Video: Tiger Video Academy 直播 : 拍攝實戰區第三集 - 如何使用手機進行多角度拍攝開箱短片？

如果YouTube记得订阅我的频道还有我们也会有一些介绍今天的主题就是一个开箱文早前收到网友包得很漂亮的礼物究竟是什么呢?大家也很期待首先我给一个Top Shot
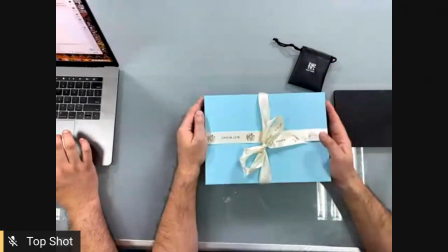(8:27)
准备一个Tiffany Boo 天蓝色的盒
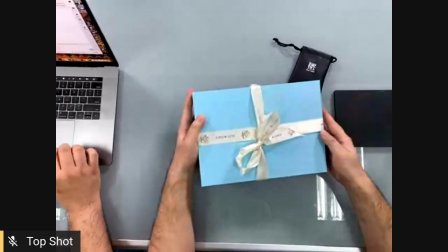(8:33)
然后有一些很漂亮的丝带
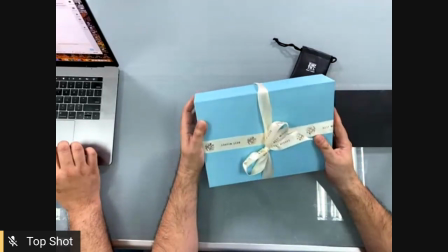(8:36)
究竟是什么呢我估计应该是一些关于电视有关的东西
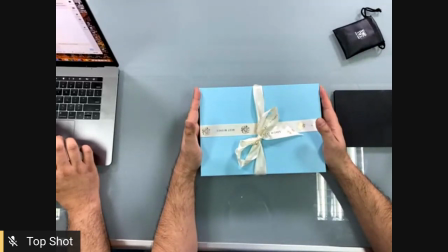(8:42)
始终看我们节目的都是比较数码人不如我们事不宜迟就打开它
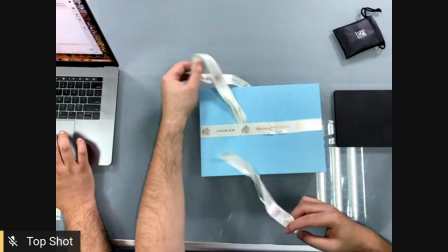(8:52)
因为这些开箱纹只能够开一次因为解刀戒完剩得不漂亮
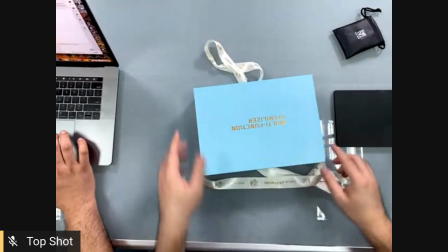(8:59)
所以为何TOP30那么重要呢原来的丝带是遮住了Multi-function
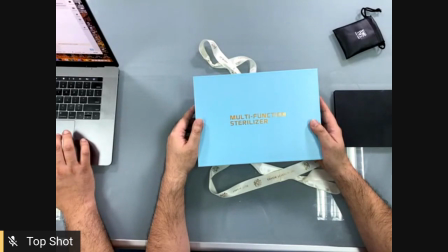(9:07)
Sterilizer应该是多功能的消毒机清洁什么的
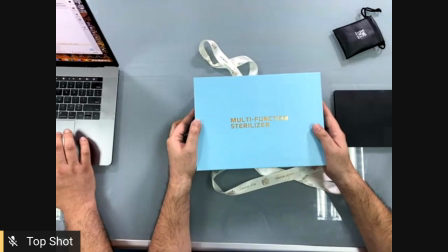(9:14)
可能是消毒我自己
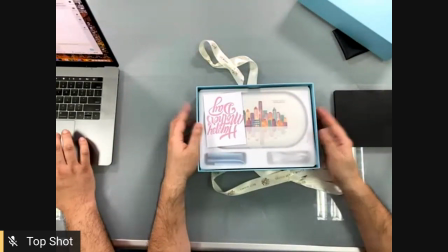(9:19)
Topshot的好处是什么大家可以看到就是可以很清楚地看到那个盒子
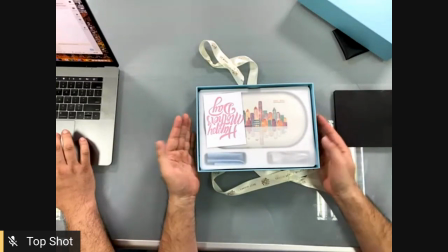(9:26)
而另一样东西就是Topshot
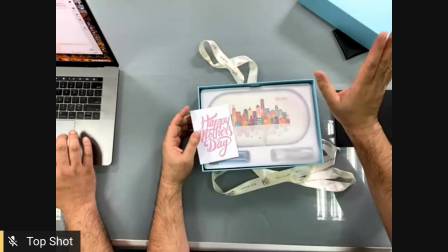(9:31)
其实它的好处是什么前面的主机器是会让我看到现在拍的什么
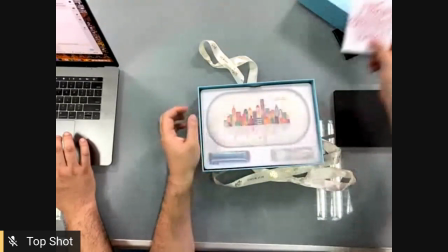(9:37)
所以我就挺好的有一张多谢卡母亲舌快乐
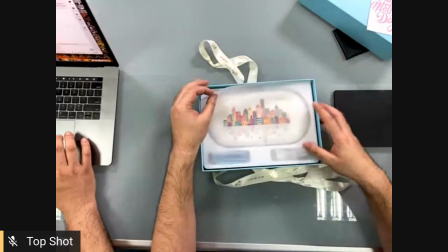(9:44)
虽然我不是母亲
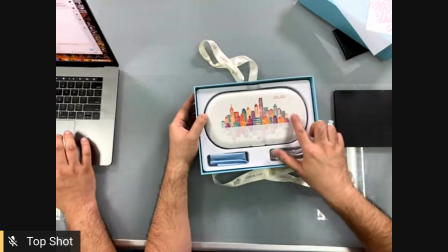(9:47)
很漂亮其实这是一个香港的图画
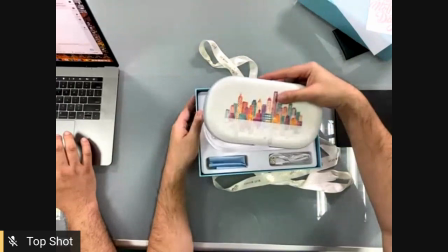(9:55)
这个尺寸有多大KK文有多大看上去不是很大
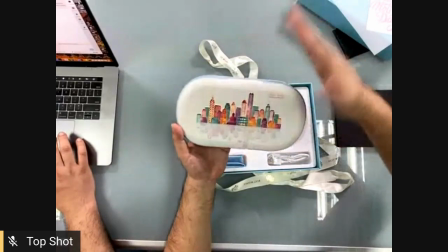(10:01)
但我们的手掌是很大也是很大其实是什么呢
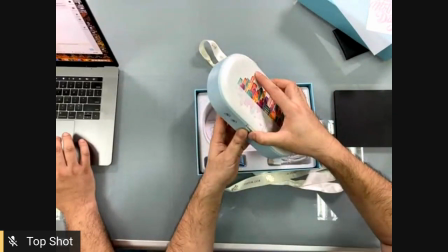(10:08)
应该可以放一些东西进去打开它好好的
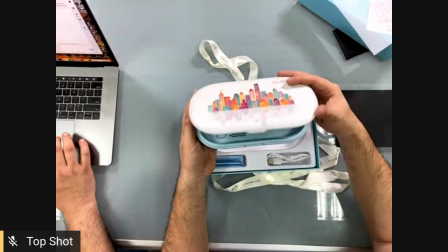(10:16)
好的有些像是我們我記得我小時候陪媽媽去配眼鏡
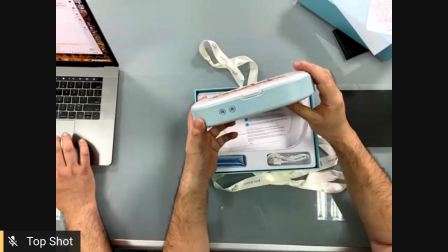(10:23)
她也是洗眼鏡但現在不是放水而是按鈕
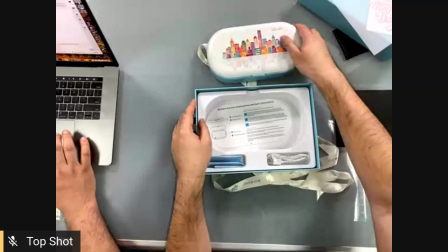(10:29)
看看它會包些什麼
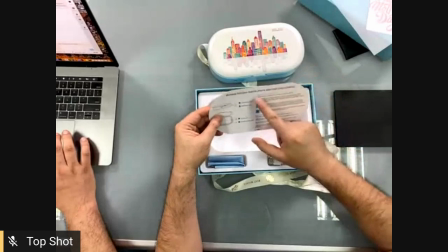(10:31)
好了原來這個更清楚了它是一個智能手機的消毒器
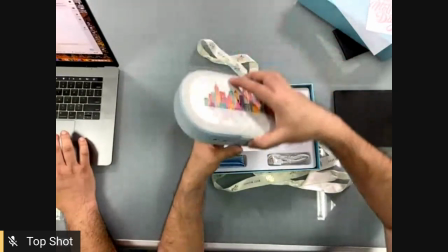(10:40)
即是把iPhone或电话放进去然后关上
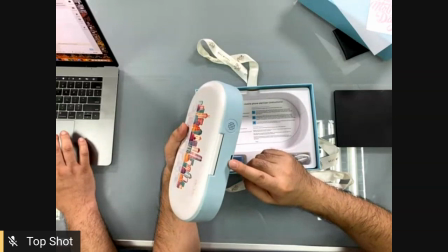(10:48)
当然要插电这个是电键我们不如给POV大家看看
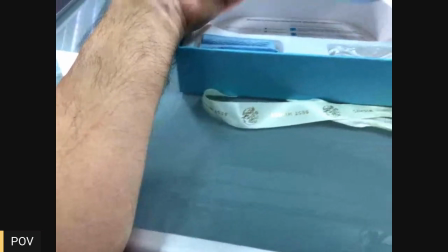(10:55)
POV的好处就是首先要扭一下
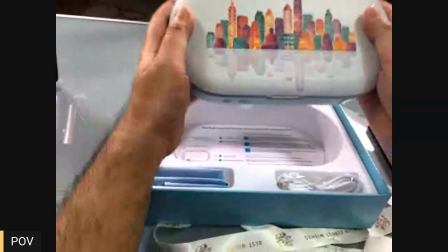(11:01)
你会像自己的角度这样去看
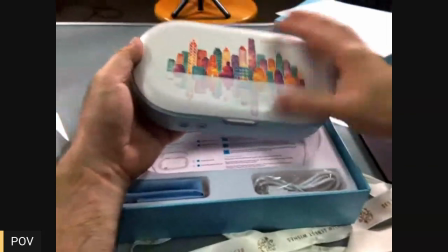(11:05)
最好看一看身邊的 Pre-Fuel這樣打開後臨場感就好很多
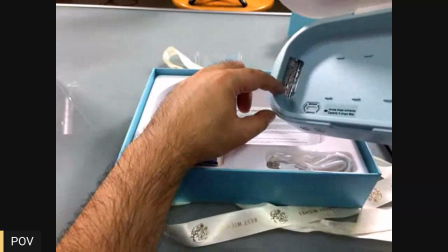(11:13)
你會看到這些位置應該是有燈有些紫外光的東西
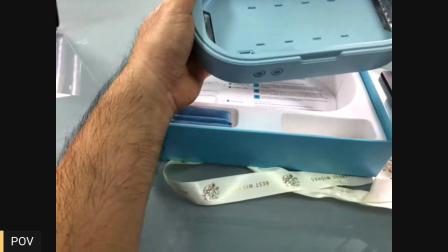(11:22)
待會再看一看這裏應該可以放一些精油
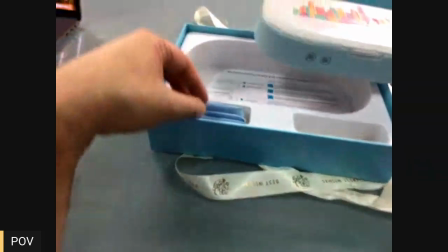(11:31)
不知道不知道会不会爆裂应该不会但是它有很贴心的
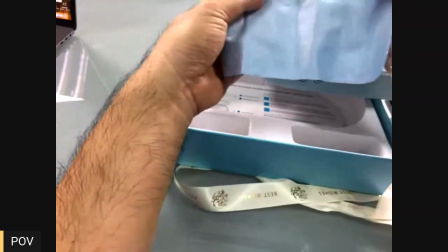(11:39)
我们就跳回TOP-SOTTOP-SOT就比较高
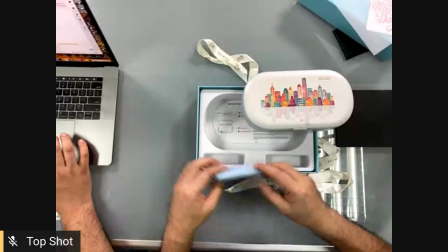(11:44)
我也把它抹回手机其实很简单一条线都是普通的插电线
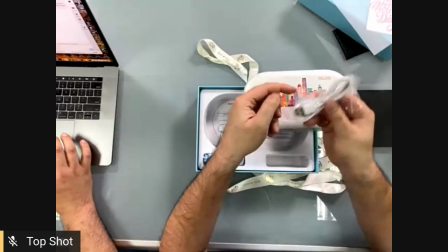(11:52)
是否USB-C普通的Android头插电线
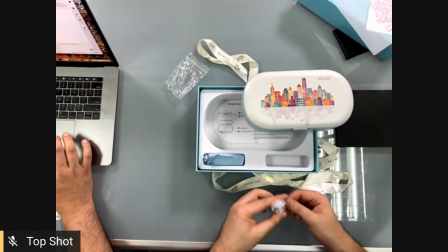(11:59)
那就是沒有了所以簡單易用其實這件事不是很重的
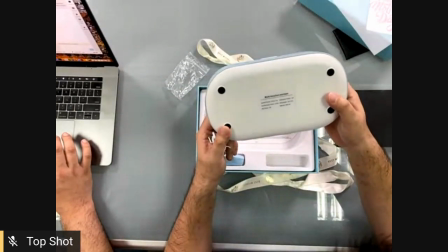(12:05)
有點大我們預備尿袋給人看看有尿袋嗎?